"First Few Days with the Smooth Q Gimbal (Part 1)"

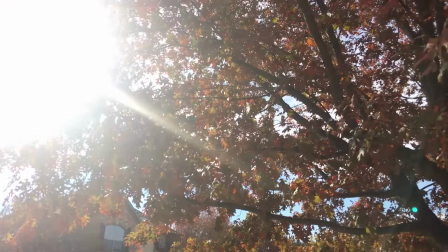0:18 Okay, so this is part one of a two-part test that we did with the Smooth Q gimbal.
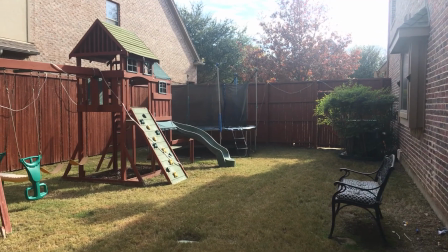0:25 Couple shots in a neighborhood here. You'll notice the gimbal is shaking just a little bit.
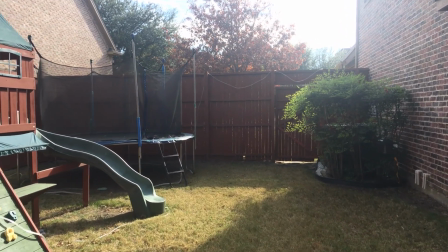0:31 Not sure why, whether that's the phone, that it's not balanced completely right, or it's a little bit too heavy.
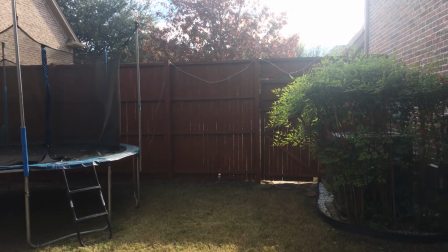0:38 I have an OtterBox on the phone.
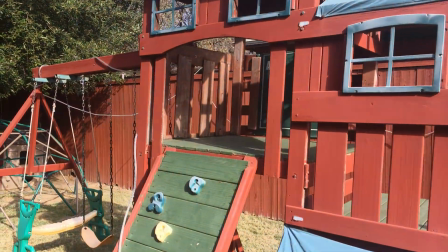0:41 Up and down movement is kind of normal with these gimbals, but from walking, the side to side is a little strange.
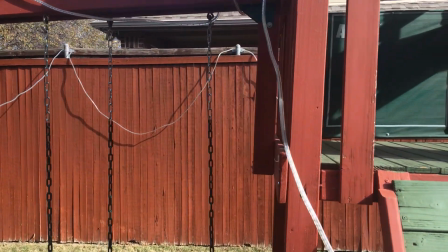0:48 Doesn't appear to be doing it as bad here.
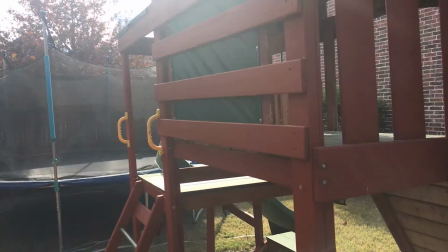0:54 Little stumble right there as I handed the gimbal to myself through those swings.
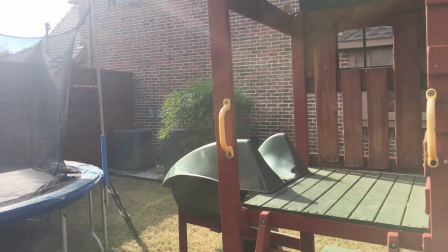1:00 Normally you would hand it to someone else.
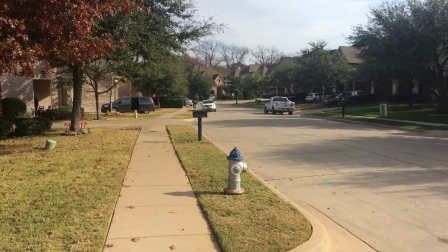1:06 Again, a little bit of shaky side to side. And remember, the image stabilization on the camera is off too, only using the gimbal.
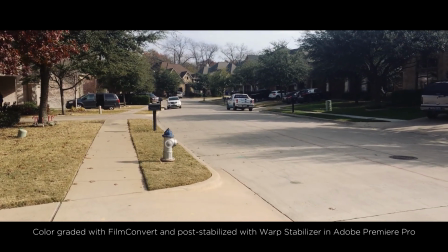1:16 Take a look at that again. This is color graded and stabilized in post.
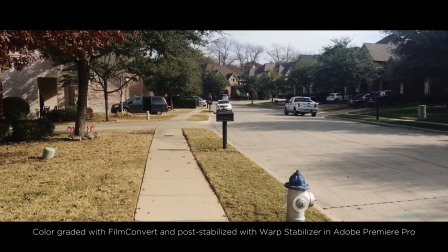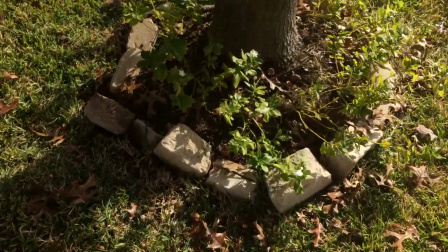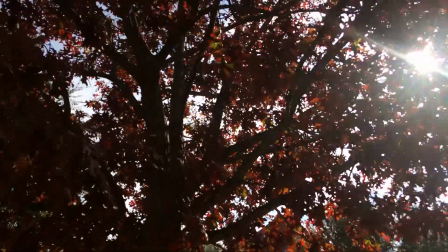1:32 I like how the iPhone flares even without a lens adapter.
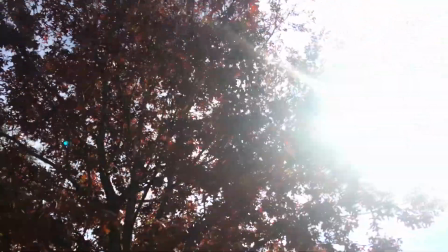1:38 This is just the regular iPhone lens right now.
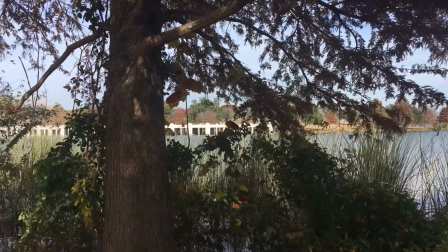1:42 Here we're switching to a new location out by a lake, and it was pretty windy, and so we think the wind did affect the gimbal a little bit.
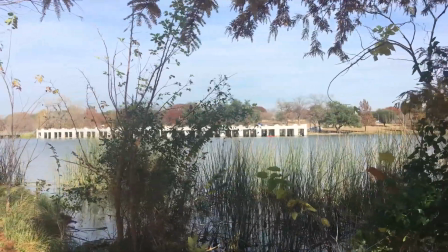1:51 These side-to-side kind of shots are fun, and they work pretty well with this gimbal.
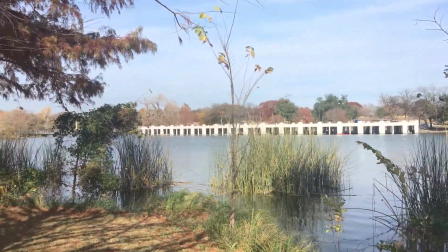1:56 I'm walking through some pretty rough terrain though. So here's the same thing,
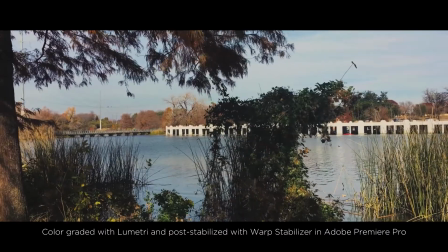2:04 a continuation with the shot stabilized in post and color graded, just to kind of get an idea how it could look.
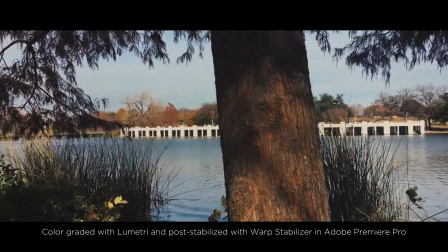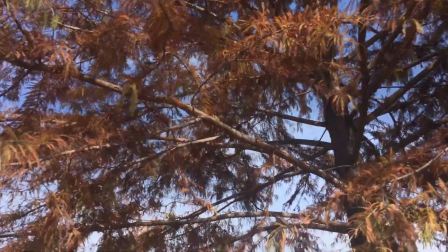2:17 This shot's pretty bumpy.
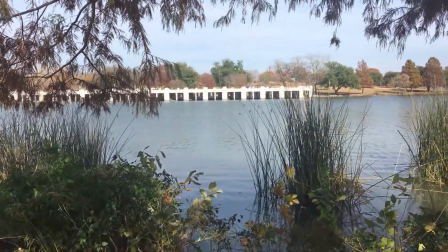2:19 We'll come back to this later and we redo it, but gives you an idea of tilting down and going into a shot.
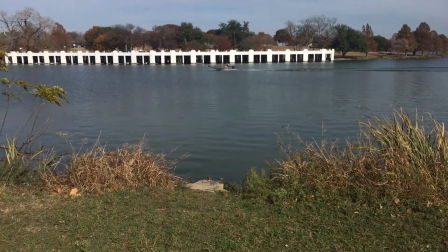2:32 I like to use foreground objects,
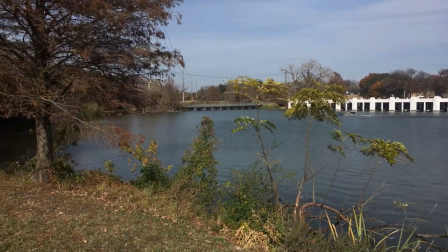2:36 stuff in front of the frame when I am using gimbals or Steadicams,
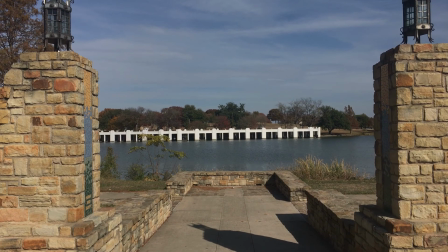2:41 sort of like this shot here, going between these two columns or walking down a hallway.
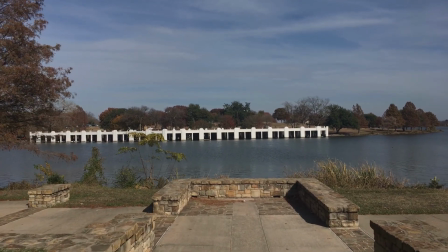2:46 Just always adds a little bit of depth, adds perspective to the shot.
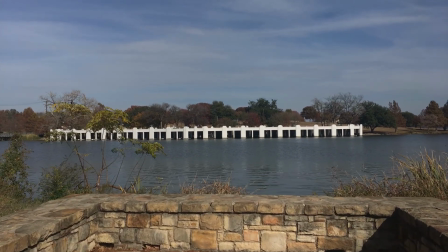2:55 More bounciness here, a little bit of the wind, and again, maybe the camera, the phone is a little too heavy.
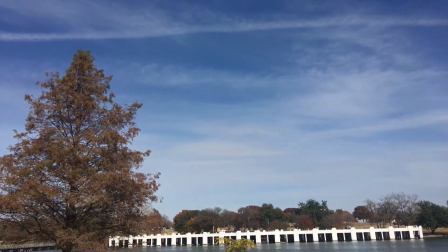3:05 Still no image stabilization turned on within the FiLMiC Pro app, only using the gimbal.
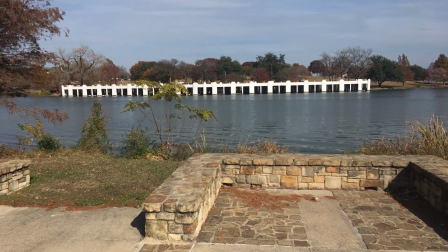3:10 But it seems like it maybe should be steadier. I'm not sure.
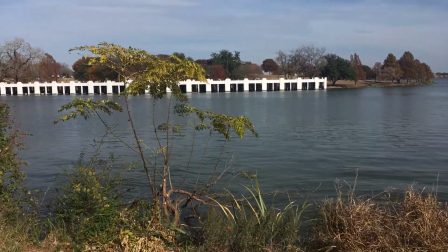3:17 I have a traditional Osmo, not the Osmo Mobile, and the Osmo definitely feels less bouncy.
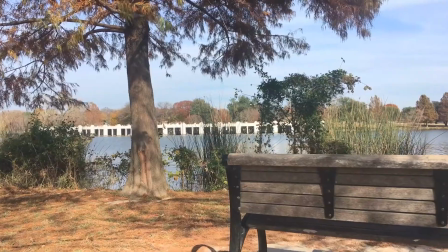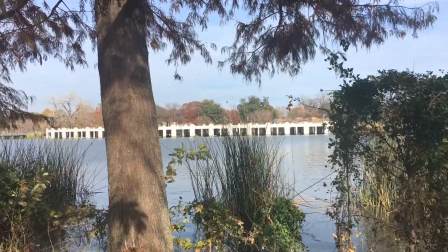3:31 A lot of this can be fixed in post-production, or corrected, I should say, with image stabilization, but it'd be nice to get it right in the gimbal.
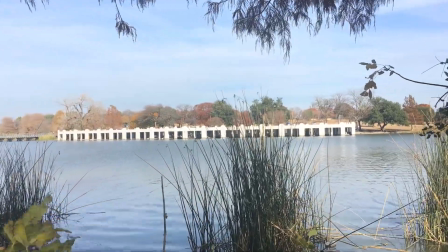3:40 So we'll look at this again.
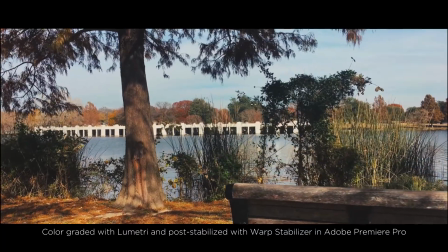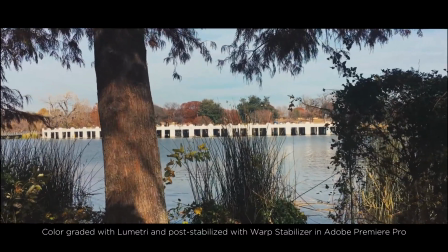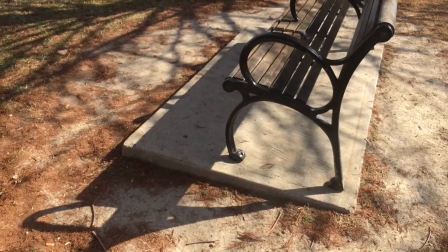3:54 Looks pretty good. You can't get rid of the up and down, but overall, not bad. Now these kind of shots are cool with this gimbal.
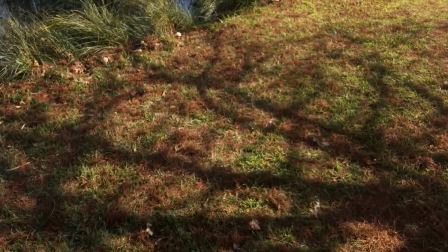4:02 You don't see the horizon, so you don't really see any up and down. There's not much shake, just kind of a nice flowing shot over the ground.
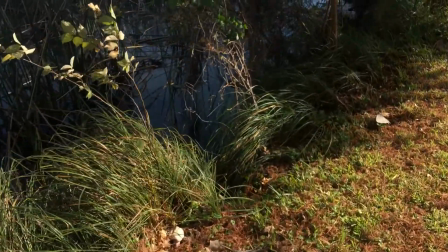4:09 Can be kind of ominous.
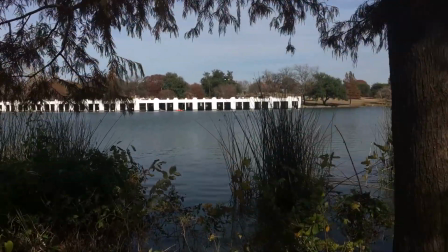4:15 Running here, so definitely bouncy. Again, no stabilization turned on in the camera app.
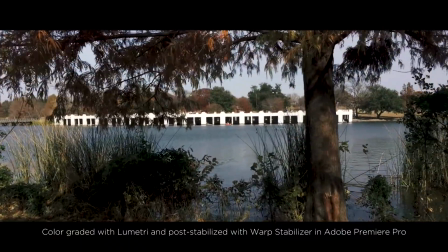4:23 Here that is again, color graded and stabilized in post.
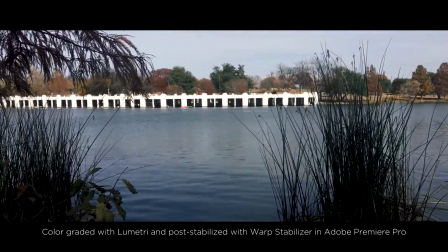4:29 Not bad. It's effective, a little bouncy, but could work.
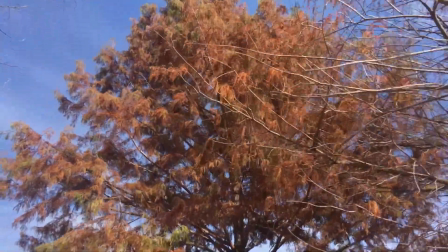4:34 Now here we're redoing the shot we did earlier, and this is much better. Better footwork.
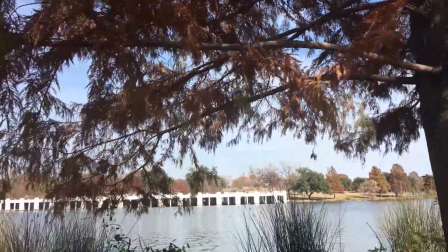4:39 Don't really see much bounce, a little bit up and down. Nice tilt down to reveal the boathouse there in the distance.
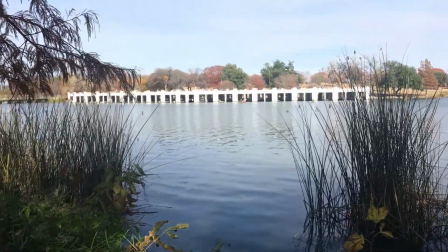4:48 Good establishing shot.
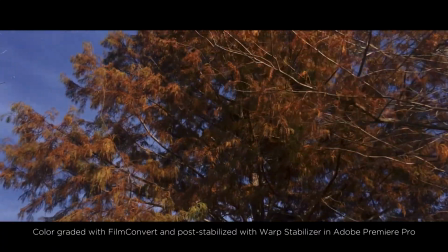4:54 Watching this again, color graded with film convert and stabilized with warp stabilizer.
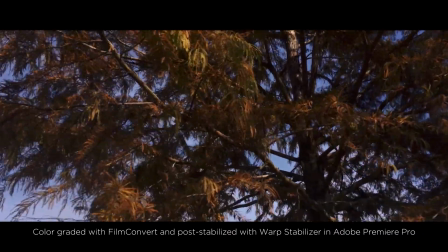5:00 Looks pretty good.
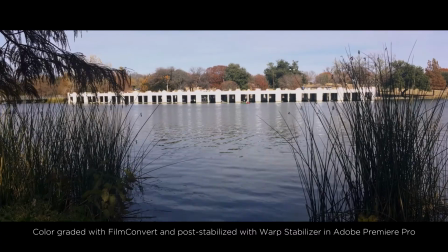5:05 Maybe one little hiccup there in the stabilization, but overall pretty decent. Now we're shooting underslung here, or inverted.
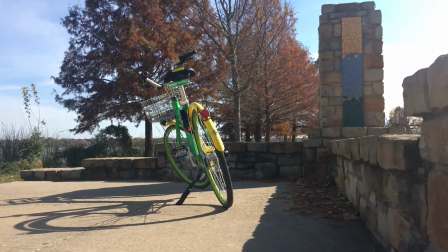5:13 Cool way to shoot. This has too much up and down for my taste.
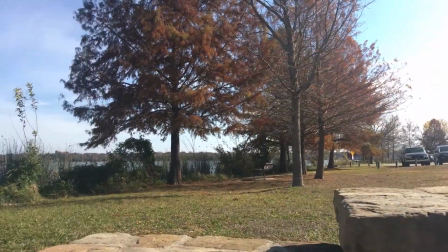5:19 First time we had tried it though with this gimbal. Got to work on the walk, the ninja walk, the gimbal walk, duck walk, I guess.
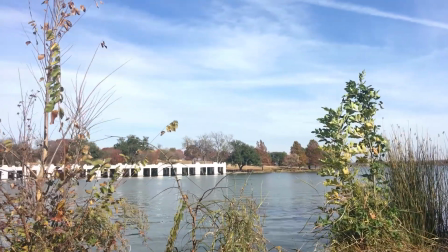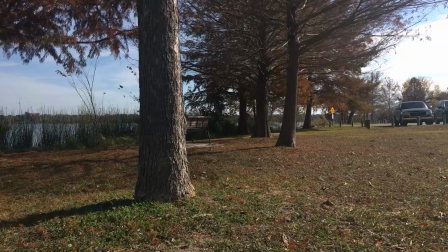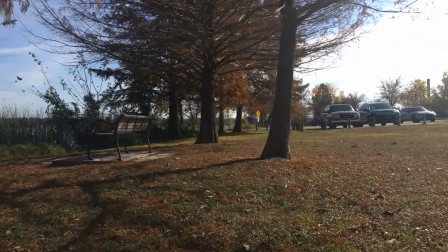5:37 Same with this, like the foreground stuff, some lens flares.
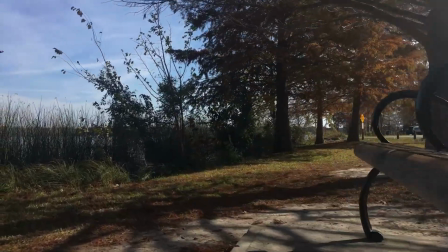5:45 It's always nice to have stuff you're going across or close to the camera when you're using gimbals or Steadicams.
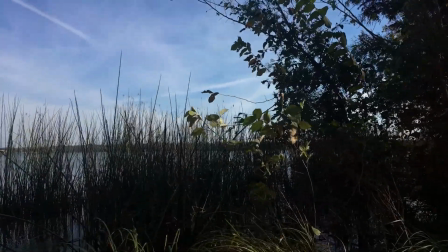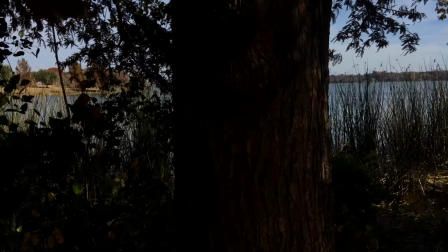5:59 Back to normal, later in the day, less windy. These side-to-side shots can be fun with this gimbal.
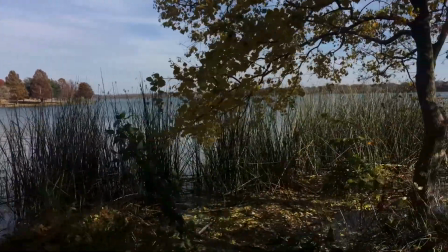6:07 Walking over some pretty tough terrain here. Pretty steady though. Looks like we're spying on someone, or like it's someone creeping up on someone in a horror film.
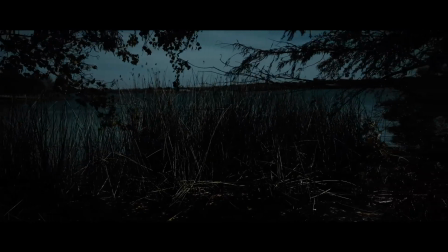6:15 So we'll play with this color correction day for night. Have a little fun.
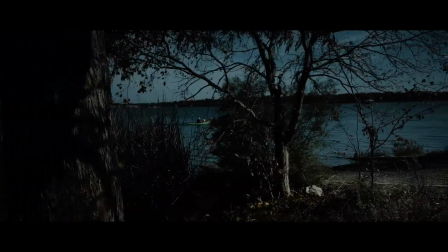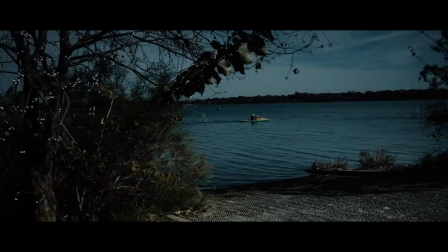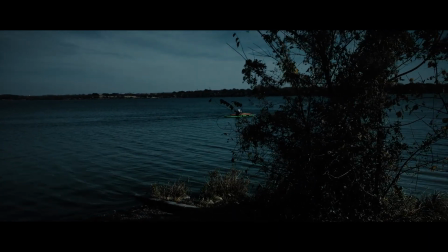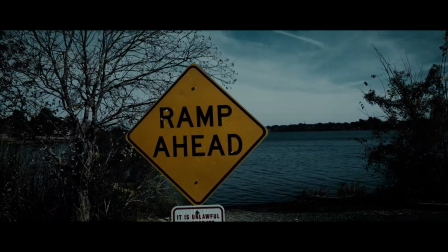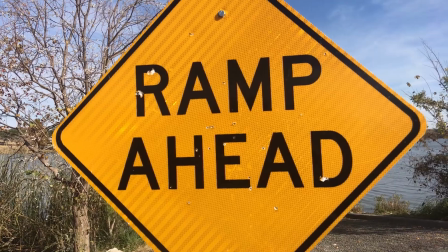6:44 Okay, back to normal, uncolor corrected footage.
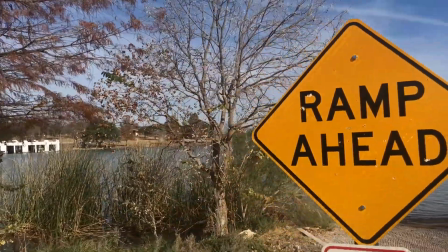6:47 One thing with gimbals, it's always cool to do reveals or to do 180s or 360s around objects like this sign.
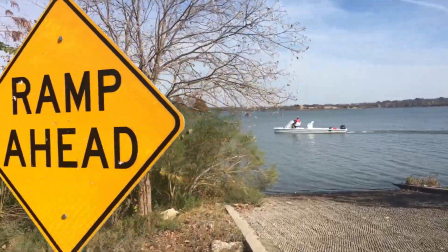6:56 Or to use foreground objects going past something to reveal something else like this boat.
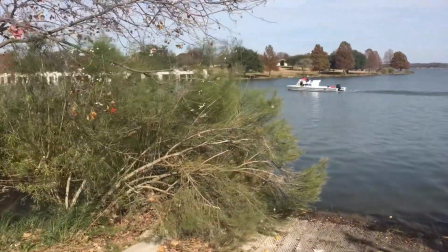7:02 Moving pretty quickly here, a little bouncy but going down an incline as well.
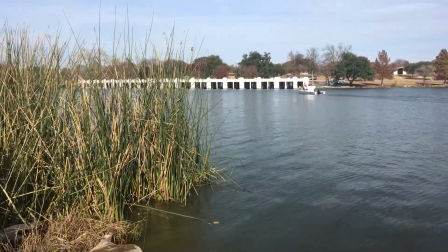7:10 We'll check this out again.
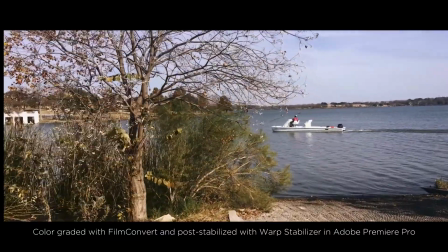7:14 Color corrected, same shot, stabilized in post.
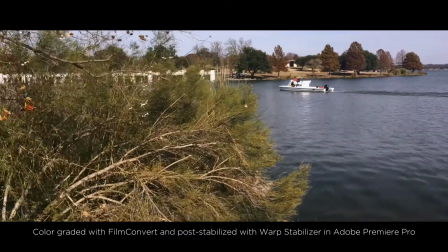7:21 Pretty effective, looks good. That got rid of most of the bounciness.
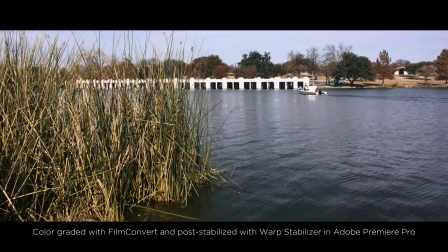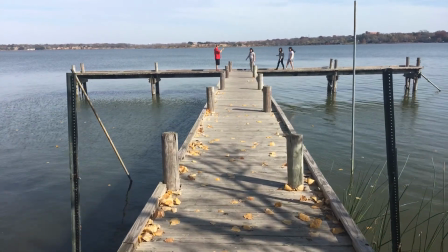7:32 Using gimbals, again, going by stuff, having foreground objects, or having stuff where you're going down lines is always nice.
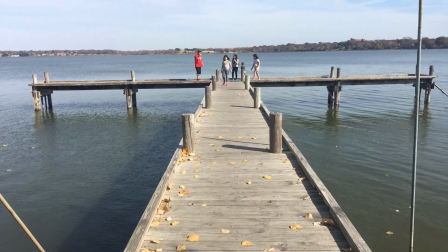7:38 Creates perspective and depth.
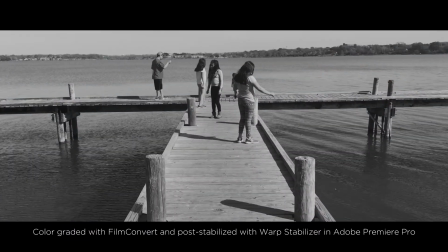7:44 Camera bounces a little bit, not too bad. Graded here, black and white, and stabilized.
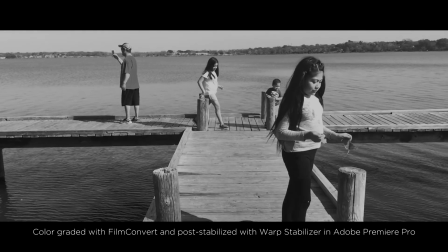7:55 Looks pretty good.
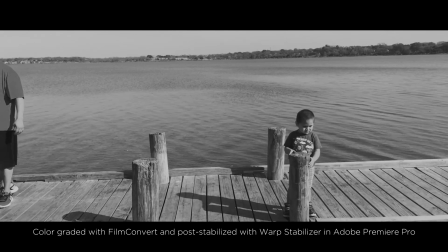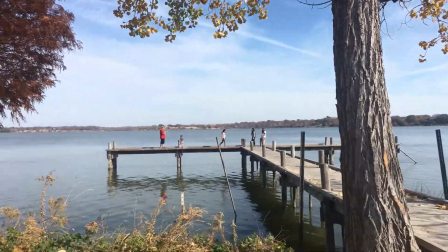8:06 Coming off a tree, tilting down, revealing something, and then tracking. It's always a nice look in gimbals.
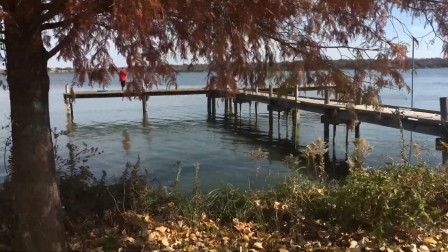8:14 So in part 2 of this, we'll show what we think is the best way and our favorite way to use the gimbal,
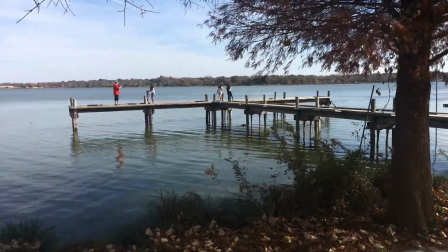8:22 including slow-mo and image stabilization in the camera app. Thanks for watching.